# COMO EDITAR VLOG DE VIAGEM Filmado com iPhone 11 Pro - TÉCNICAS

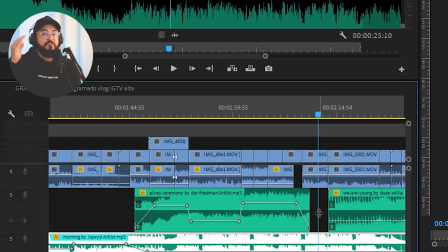990s
E logo em seguida, quando eu termino de falar, que é quando justamente não tem nenhuma trilha aqui para poder abafar a minha voz,
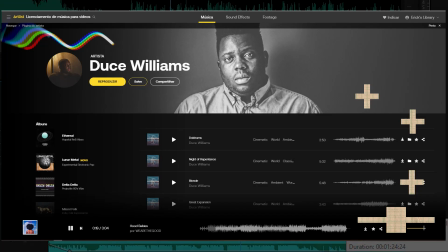997s
entra uma outra trilha, que é a trilha do Deuce Williams,
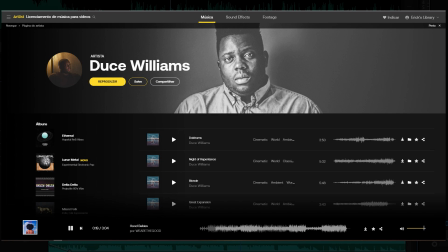1001s
um artista fenomenal que eu consegui encontrar garimpando a Artlist, só musicão, umas músicas bem bacanas, românticas, umas músicas bem legais.
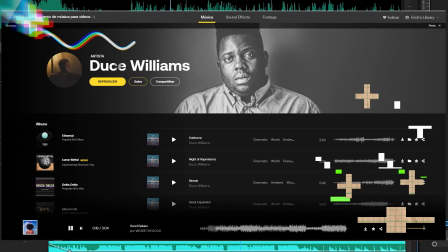1011s
E eu sempre adiciono nos meus vídeos as músicas do Deuce Williams.
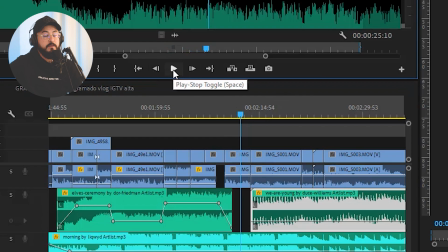1015s
Então, eu vou dar um play aqui para a gente poder ouvir. Dei play no lugar errado.
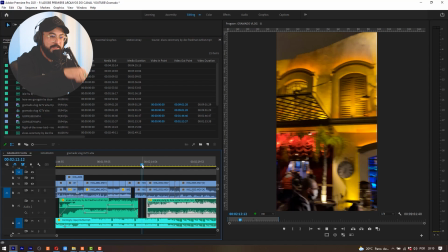1021s
Não é para dar play aqui na minha janela de Source. Deixa eu voltar aqui para minha janelinha de projeto, clicar na minha timeline e ir com o botão barra de espaço e dar um play.
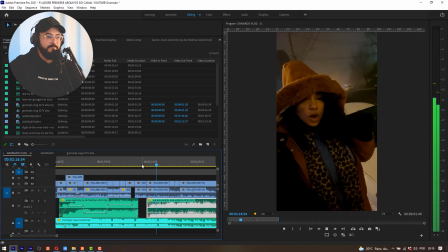1031s Cara de mal. Achei maravilhoso, gente. É tudo aquilo que o pessoal fala. Ó, pizza maravilhosa, atendimento maravilhoso, show top.
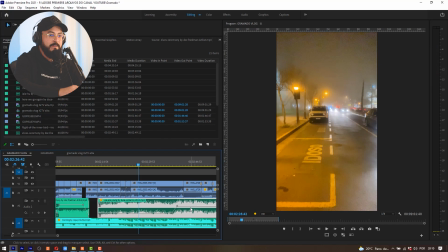1039s E olha como é que tá o tempo, galera. Aqui pra gente é neve. E olha que curiosidade bacana, galera. Aqui, ó.
Você pode notar que eu fiz vários cortes dentro do mesmo contexto.
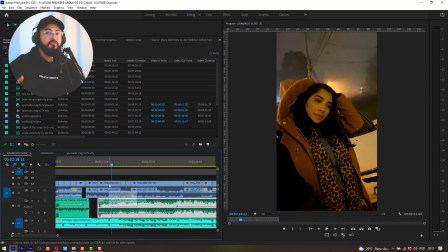1050s
Esse estilo de corte se chama jump cut. É uma cena um pouco extensa e eu resolvi dinamizar através da edição. O que que eu fiz? Eu separei os pontos chaves desse meu vídeo, né? Que eu passo a informação e tal. Olha, acabamos de sair, aí eu corto a minha esposa, e ela foi fenomenal.
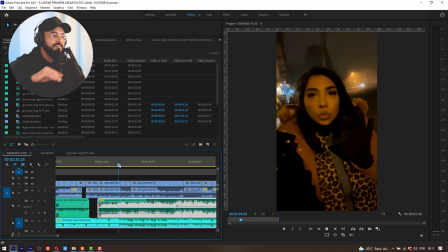1069s
E eu mostro como que tá a cidade, bastante cerração. E o meu cunhado fala: ó, isso aqui pra gente já é neve.
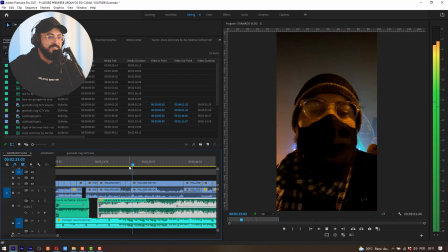1076s Top. E olha como é que tá o tempo, galera. Aqui pra gente é neve. E olha que curiosidade bacana, galera.
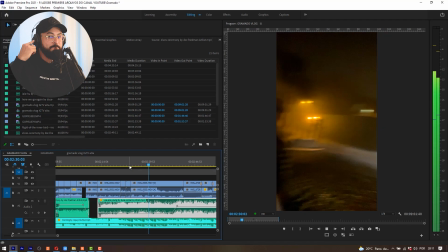1081s Aqui, ó, os carros param.
Olha outra música começando, ó.
Não tem sinal.
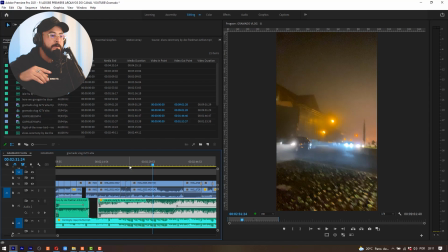1087s
Desse ponto aqui, a outra música já começa, você nem sente, ó. É essa trilha aqui de baixo que tá rolando, que é a música.
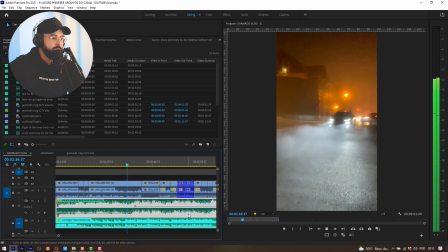1094s
Vou dar um play.
E a gente vai passar aqui, ó. O carro vai parar, ó.
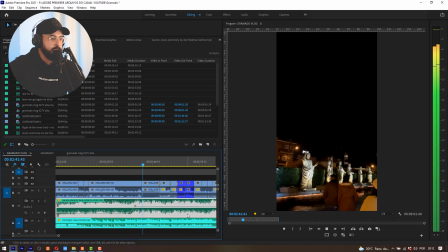1101s Parou. Explosions like a heartbeat. Yeah, my mind's keen rushes of emotion.
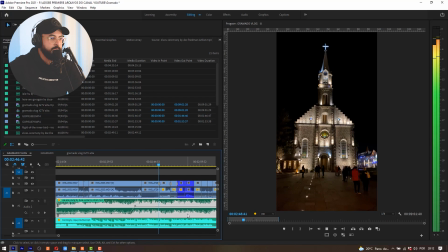1108s Now let's do it again.
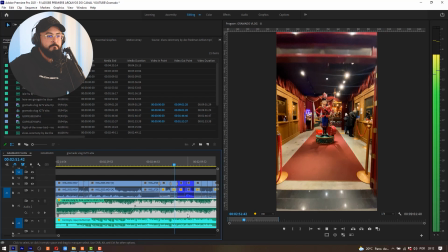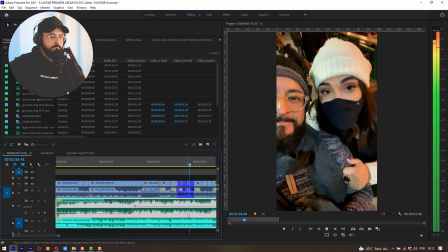1115s The sweetness and adventure without a venture. TV's got your monster on good reality.
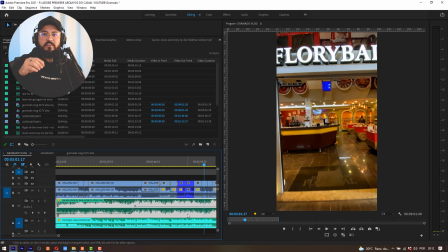1125s
Pode notar que tem uma passagem de tempo. Eu estava filmando à noite e já amanheceu. Já estamos em outro lugar. O vídeo ele dá a impressão que tudo aconteceu em um único dia, mas não,
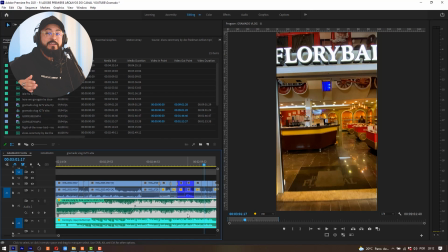1137s
foram 6 dias em Gramado e eu compilei esses 6 dias que eu passei junto à minha esposa, meu cunhado e minha cunhada, e eu fiz um vídeo de 10 minutos com uma dinâmica, contando uma história, com uma pegada bem inspiracional.
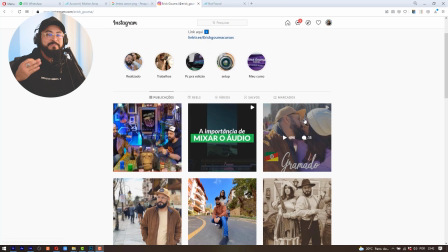1154s
Quem for assistir vai sentir vontade de visitar Gramado. Inclusive, eu tive até um elogio que recebi lá nos comentários desse meu vídeo lá no Instagram,
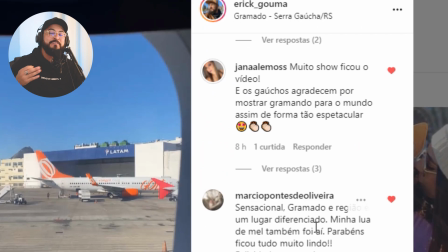1162s
de uma moradora do Rio Grande do Sul, muito lisonjeada por eu ter feito o vídeo e ter valorizado as belezas do Sul.
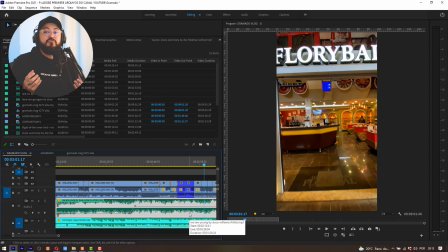1168s
E é isso. O papel do vídeo é justamente esse, é você deixar a sua impressão e qual foi o seu sentimento e qual foi a sua experiência em ter vivenciado aquilo. Quando você consegue imprimir isso em imagem e som,
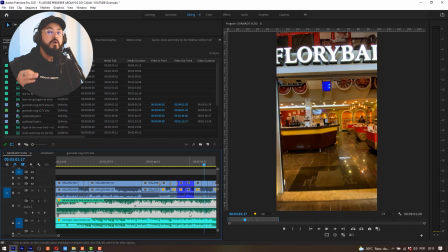1184s
perfeito, você cumpre com o papel, mas para isso tem que entender que existem regras a serem seguidas, e quando você segue essas regras, o seu vídeo fica com a cara bem profissa e fica bem interessante para quem for assistir. We
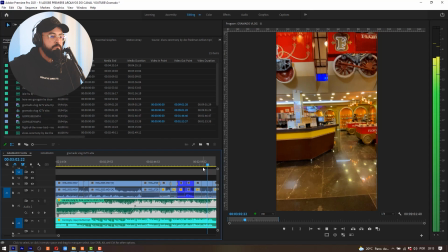1198s
Vou dar um play.
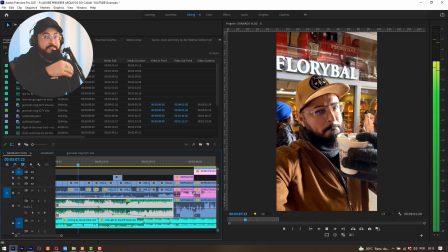1205s Melhor chocolate da vida esse daí.
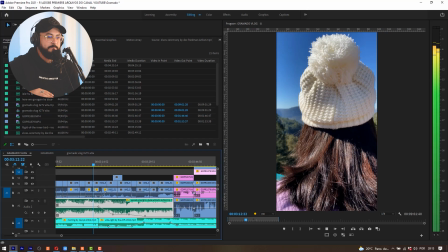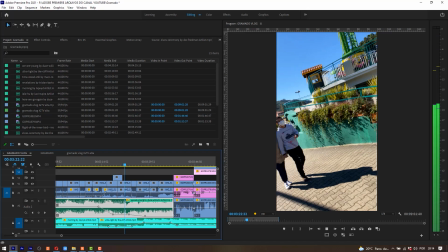1214s Acabou de chegar aqui no Open Park e a gente vai estar mostrando para vocês. Eric vem todos os brinquedos, né, amor?
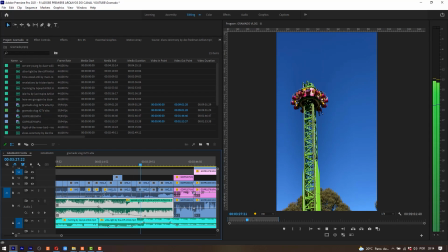1221s Vai em todos. Todos.
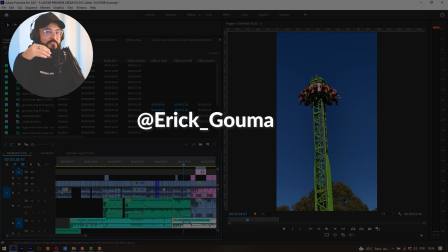1228s
Nesse ponto aqui em diante, foi até engraçado. Eu vou reservar para que você assista desse ponto em diante lá no meu Instagram.